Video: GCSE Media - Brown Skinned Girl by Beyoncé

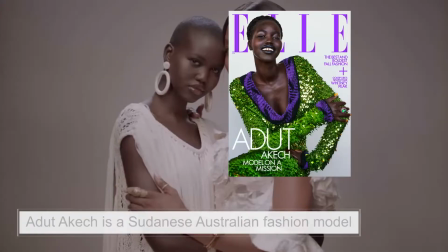8:14 And again, there are several women introduced here who are models, Adut Akech and Owenade Chuol, who are fashion models who many audiences may be familiar with.
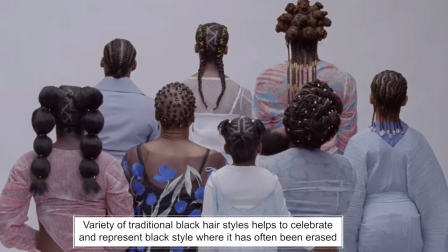8:26 The group shots here of the women with different hair again embraces the differences of black hairstyles.
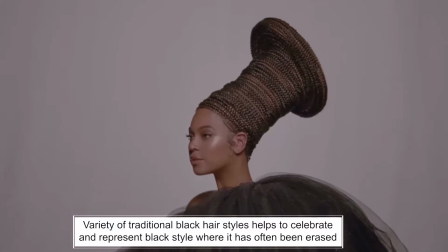8:33 Again, you've got braids, natural hair, and there's lots of cultural references to African style in terms of things like jewellery, the different dresses going on.
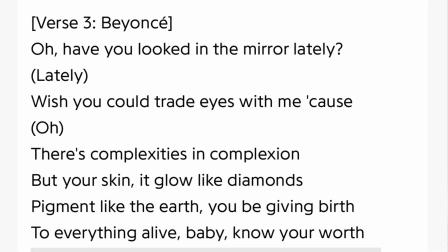8:43 And the lyrics say there's complexities in complexion. So the whole video, the theme is clearly about trying to embrace black culture and different elements of black culture.
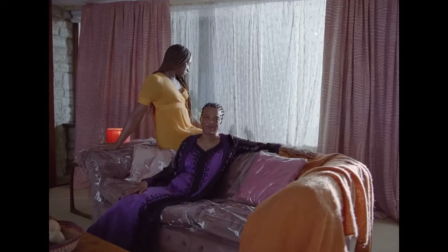8:56 We see a woman sat on a plastic covered sofa, which to me is a kind of reference to the past and also to kind of certain classes as well. In the past, it used to be quite popular to have plastic on your furniture to keep it nice. Because you couldn't afford to replace the furniture, so you'd have plastic on it if you were kind of more working class to keep your furniture looking nice for company that would come over.
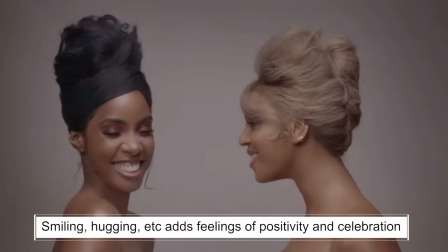9:20 Lots of shots of smiling faces and people celebrating together, hugging, etc. makes this feel like a really positive video,
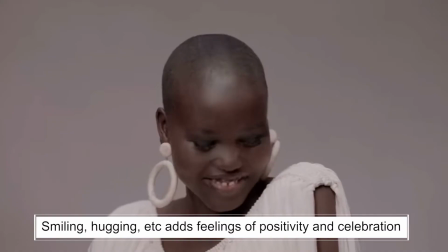9:27 and it makes Beyoncé seem like she's super popular and that other people really respect her.
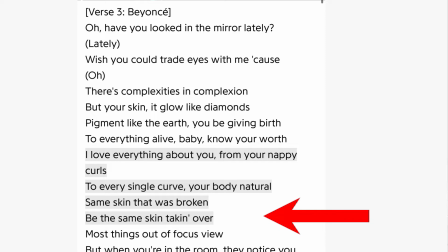9:34 Beyoncé sings about the same skin tone taking over. This suggests perhaps themes of empowerment, Beyoncé celebrating the fact that black women now are able to take on positions of power and wealth and status and success within society.
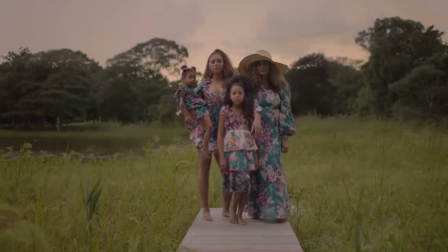9:49 She sings "Remember What Mama Told You," and in this scene we see Beyoncé's real mum, which again is something familiar for a lot of audiences. It kind of acts like a kind of Easter egg almost for audiences who might recognise her, and suggests that her mum may have been very supportive of her growing up. It adds a sense of realism featuring her own family, whether it's her mum or her daughters within the video. It makes it seem very relatable, even though it's obviously very fashionable and stylised. It adds this element of familiarity to audiences and makes her seem like a real person.
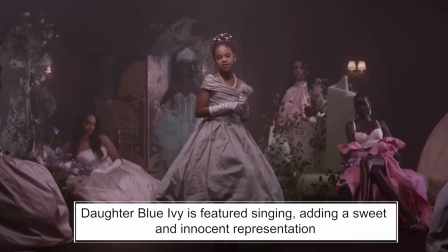10:23 We see her daughter Blue Ivy singing, I suppose this is kind of becoming more common.
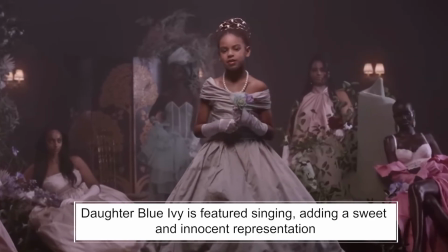10:29 She's taking part in more of Beyonce's videos and tours,
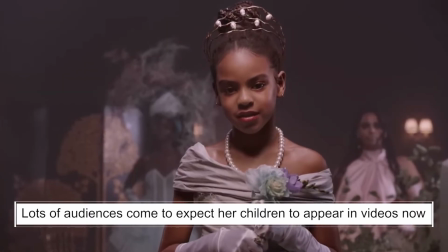10:32 and kind of reflects the growing trend for children of celebrities to be becoming famous themselves. But it also perhaps links into the themes within the video about children becoming important and people having to be aware of the impacts on children of things like discrimination.
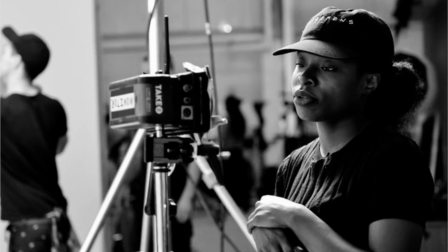10:49 The creator of the music video is a lady called Jen Nakiru, and she sort of is quoted as saying that she really wanted the video to be about intimacy, sisterhood, and celebrations. Within the video, it is not just Black women that you are seeing. You've got a range of different people from different Black backgrounds. So for example, you've got Black African American, Black British, you've also got Sudanese, but you also have Brazilian, Southeast Asian women, Mexican Kenyan women, Sudanese Australian, and also albino Black as well.
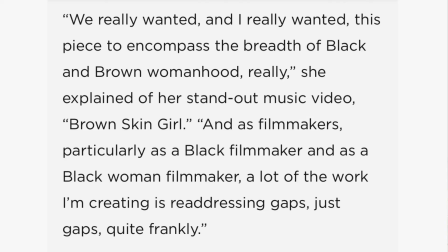11:24 So a kind of big range of ethnic diversity. Although some people feel that it was too focused on Black communities and perhaps there should have been more kind of Asian or other mixed backgrounds involved.
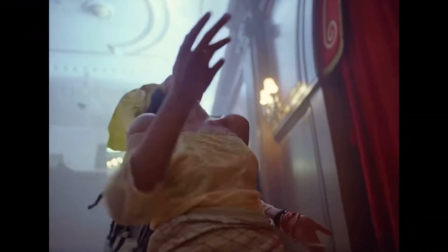11:39 And overall within the video, you do have a big celebration of women. Obviously, it's hugely female centric.
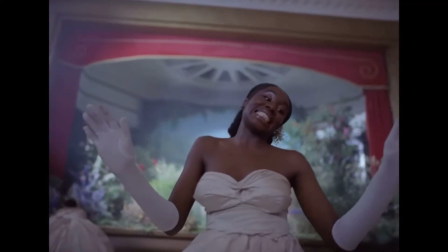11:45 You've got female models, actresses, you've got award winners, pioneering Black women who have done things that perhaps previous generations of women haven't been able to. And so it is a very big celebration of gender. So that was my easy to understand guide to the Beyoncé video. If you want to check out my channel, there are lots of other videos that are going to be relevant for you. And if you have any questions or would like a video that I don't already have, leave a little comment below and I'll see what I can do.